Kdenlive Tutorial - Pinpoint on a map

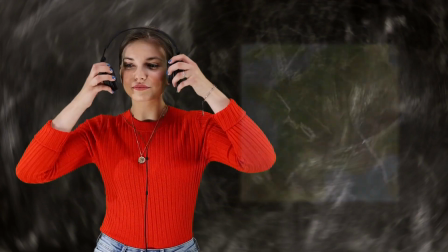Hello, welcome to a new tutorial. Today I'm going to show you how to show a map and then pinpoint some part in this map.
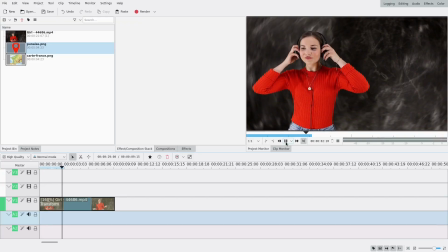So here I have a simple video because I wanted a clip with some room on the side.
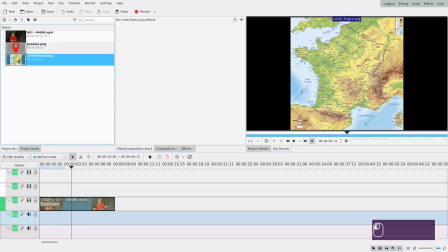And I have a map of France, so I'm going to use that.
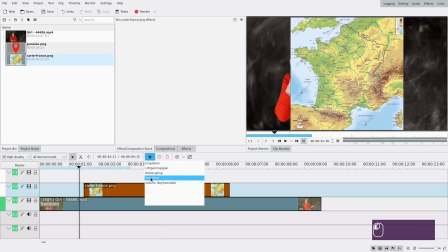You can see it's quite big, so we're going to transform to change its size.
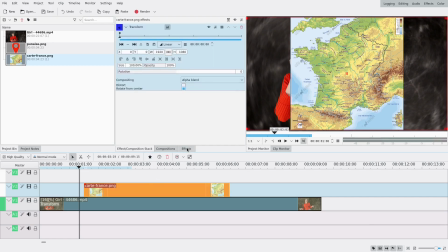If you don't have it in your favorites, you can look for it in the effects here.
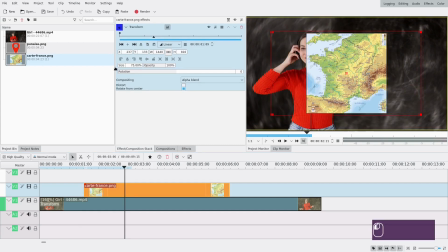So it's gonna be like smaller, but not that small because you still want to see it.
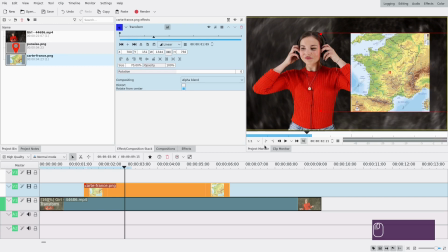And that looks good. And then we want it to appear because it's kind of sad if it just like shows up.
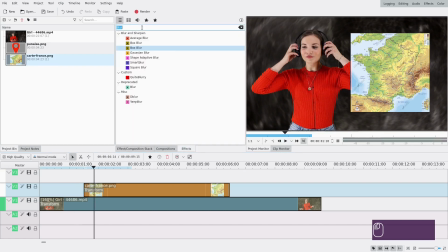So to do this, we're gonna add some blur. So I already looked for it.
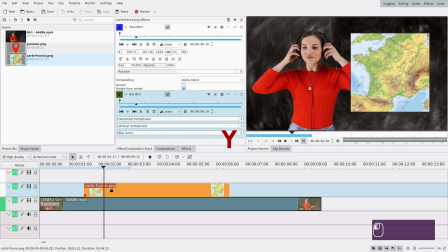I'm gonna add bulk blur because I want to take advantage of the transparency. And I'm gonna make two keyframes, one here for example. That's going to be at zero blur, and the first one is going to be at a higher blur.
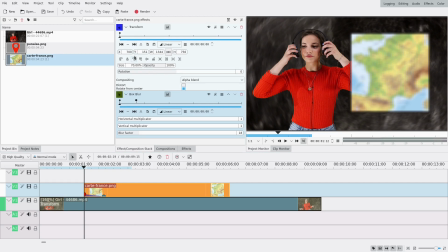I'm also going to change the opacity at the same time, so I'm going to go back to this second keyframe here,
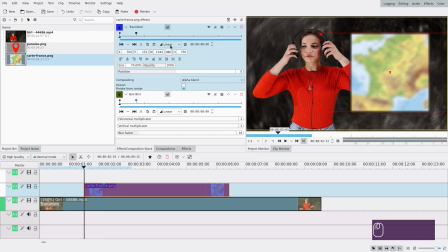add a keyframe on the transform this time, go back to the first one and change the opacity to zero.
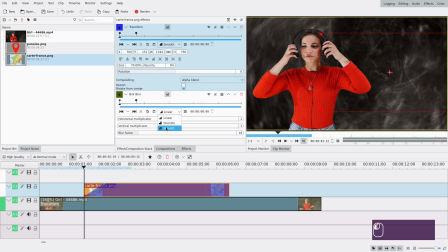And I might also change it to be smooth on both of these. Let's see how that looks.
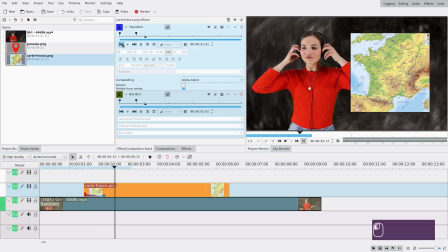That's nice, I wish it had some more movement, so I'm going to change the transform a little bit,
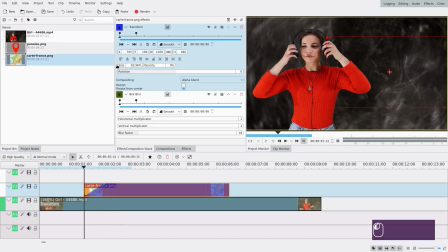so size is gonna be down a little at the beginning, and then I'm gonna just add another keyframe here.
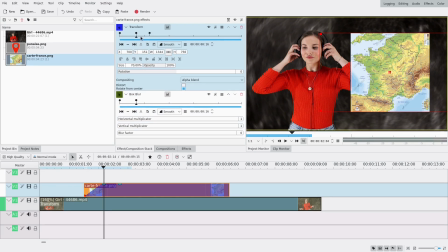That's gonna be the exact same as this one, but it's gonna help, like here it's gonna bounce a little, which is gonna make it more natural.
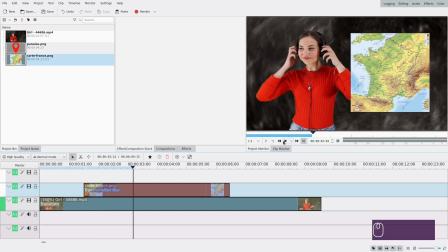Nice. So now we have our map.
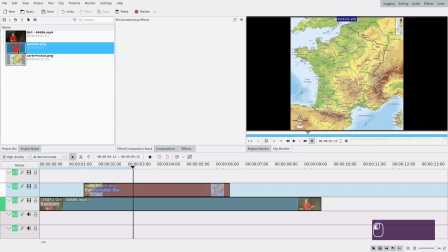The next thing we want to do is pinpoint something, so I'm gonna use this thing that I made.
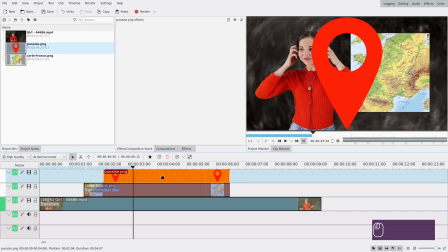I made it to be the same color as her shirt. Okay, so here we're gonna have to animate it again, and I'm actually gonna use a composition this time,
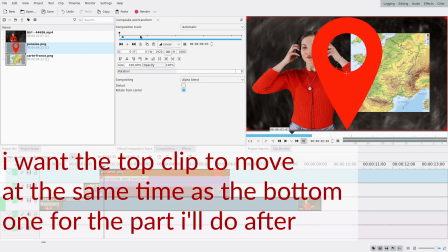so a composite and transform transition, because I want it to move at the same time when I will do the second part.
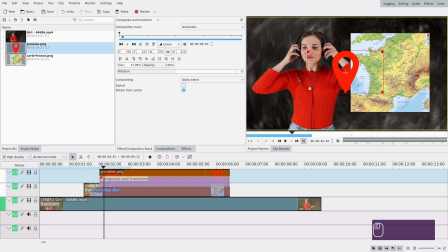So right now I just want it to be way smaller, maybe like even smaller. It needs to fit in the map, I think, else it will look a bit weird, maybe like 18%. Yes. And I will point it on Paris, because it's the capital of France, yes.
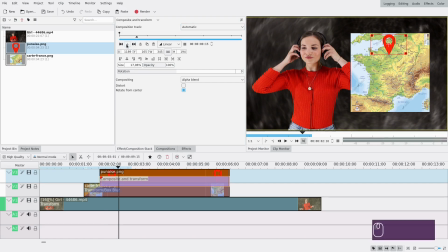And I'm gonna add a keyframe again, here, because that's the final place. And at the first one, I'm gonna make it smooth, and I'm gonna make it 1%, because I want it to grow. And I'm not gonna leave it where it is, I'm gonna actually point it on Paris again, so that the point stays in the same place.
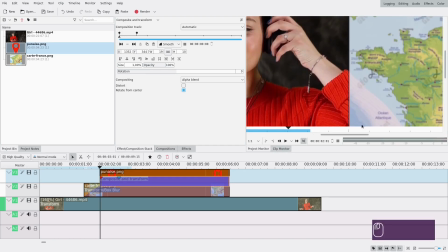I can even zoom in a little to see what I'm doing better here.
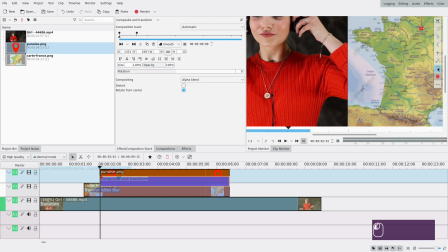And yes.
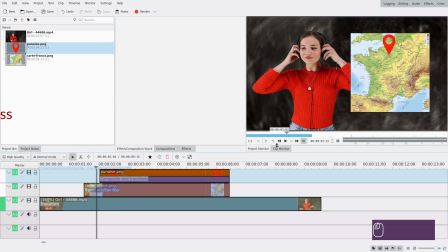And now it seems to grow from Paris, so I think that looks nice. And then we want it to disappear, so I'm actually gonna add a composition on this bottom track,
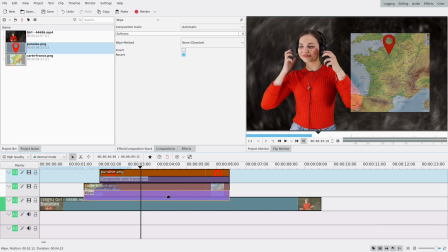because then when you do something with a composite that's under another one, it's gonna move both at once. I don't know if that's clear. Wait, I'm gonna first put that on composite.
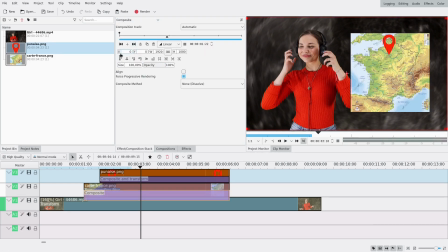And I'm gonna move it. And you'll see that both the tracks move at the same time.
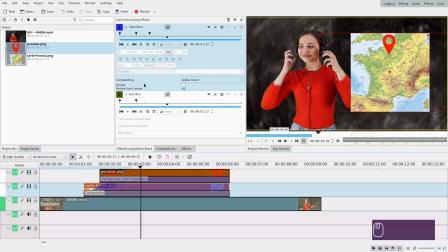Let's put it back to the center. But if I move the transform from here, only this one moves.
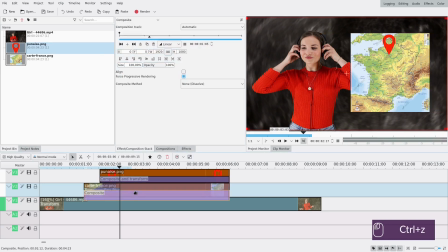So yeah, that's why we're doing it with composite. So at the end, it will disappear.
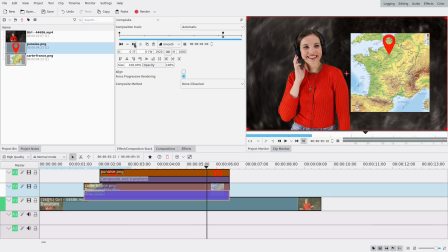So one frame normal, then actually another frame normal to make it even smoother, and then another one where it's gonna go to the right.
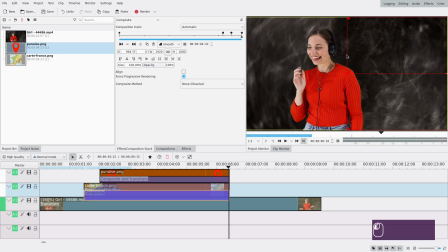Okay.